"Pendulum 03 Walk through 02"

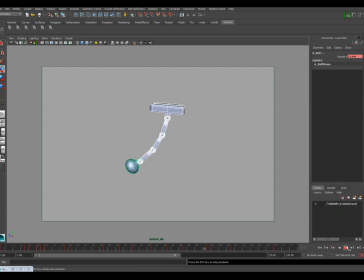499s
So now the next thing we're going to do is we're going to look at the rotation of this control,
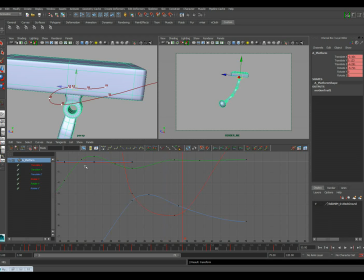504s
which is really just the rotate X. Okay, so if we look at rotate X, we can realize, let's just try to interpret what this curve means first. If I grab this and move it, you'll see that up rotates it backward and down rotates it forward.
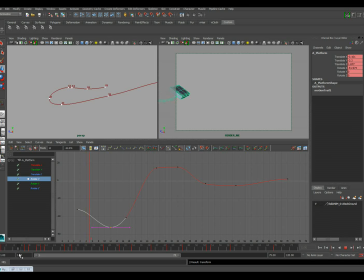524s
Okay, so that's just something we kind of have to keep in mind, that as it's coming in here, it's rotating forward, right? It's starting to rotate forward in this first little section here. And so we can decide if we want to adjust that a little bit.
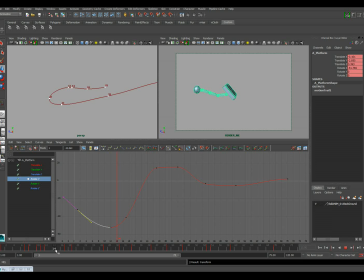540s
Get that. And so it's diving forward, but now it starts to tip back up. And I'm not sure I'm ready for it to do that. So I'm actually going to pull this a little further. And then I'm actually going to, considering adding another keyframe down here. So what it feels like is happening
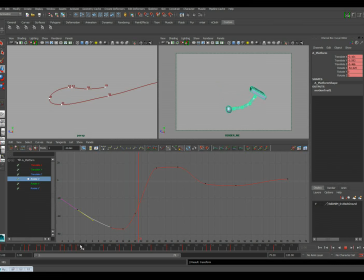560s
is it continues to lean forward just for a few more frames and then sort of pops up. Okay, so now this pops up, but it kind of flattens here. And that means it sort of just suddenly stops rotating backwards. And I think that that's part of the reason why this feels a little hitchy right there. So I'm actually just going to carry that on through a little bit.
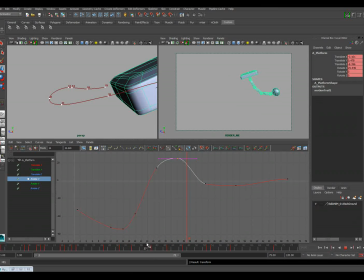582s
And then this rotates back and kind of flattens out. But again, it flattens out. I just wanted to keep going through, something like that. So let's see how that feels.
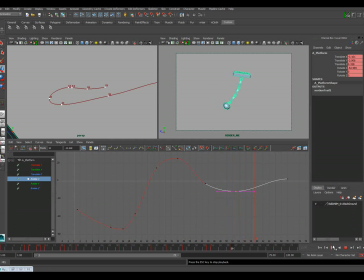It's not bad. So now, this is a little bit of a trick. Someone taught this to me once.
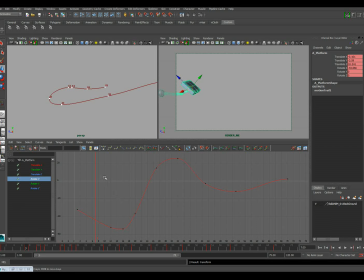611s
Is that sometimes your rotations happen after your translations. So for example, the object starts moving up here kind of quickly, and the platform is rotating with it.
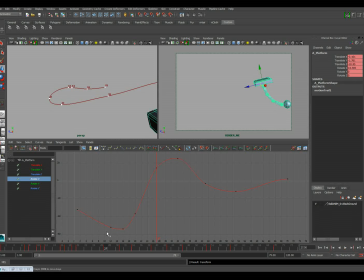629s
But maybe that rotation is actually happening because of the object moving upward. And so if that's the case, then maybe it wouldn't happen until a frame later. So I'm actually going to do is I'm going to grab all of these keyframes and I'm just going to offset them one frame later. Let's see if that looks any better.
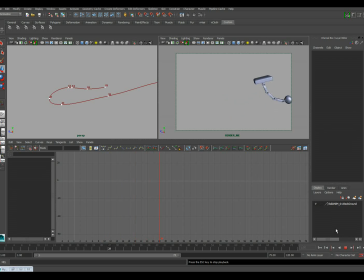It's looking good. I think I'm going to go back to my translates one more time here, because I think it's this dip right here that's causing some issues.
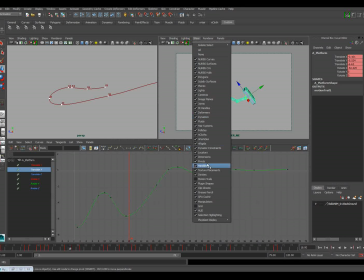663s
Let's go ahead and show our motion trail again.
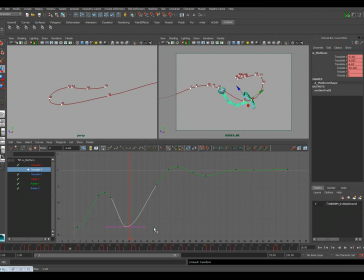667s
I just feel like it's not dipping deep enough, and then it starts to climb kind of slowly. So I think what I'm actually going to do is I'm going to try adding... Oh, what did I do?
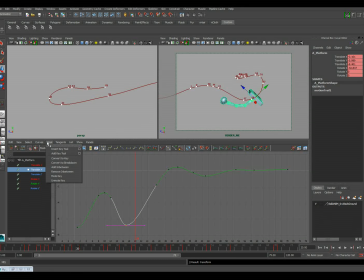Adding a keyframe here, holding it down a little longer, and that way it sort of pops up right here at the end.
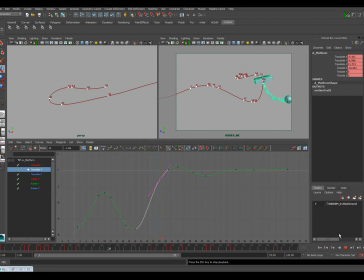700s
Let's see how that feels. That may not do it. Nope, I'm not happy with that. So I want to undo that, and actually what I'm just going to do is I'm just going to trim some of this time right through here out. Like that's just taking too long to go up there. So let me hide that motion trail.
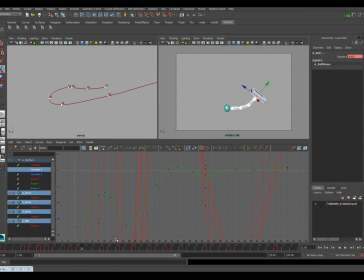718s
I'm just going to select all these controls, and I'm just going to middle mouse click, shift middle mouse click, drag, and just sort of tighten this up just a little bit, just to make that motion happen a little faster.
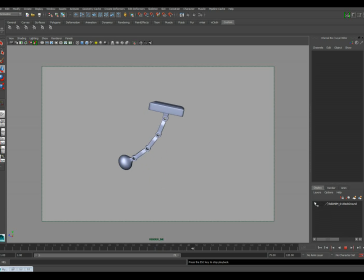Okay.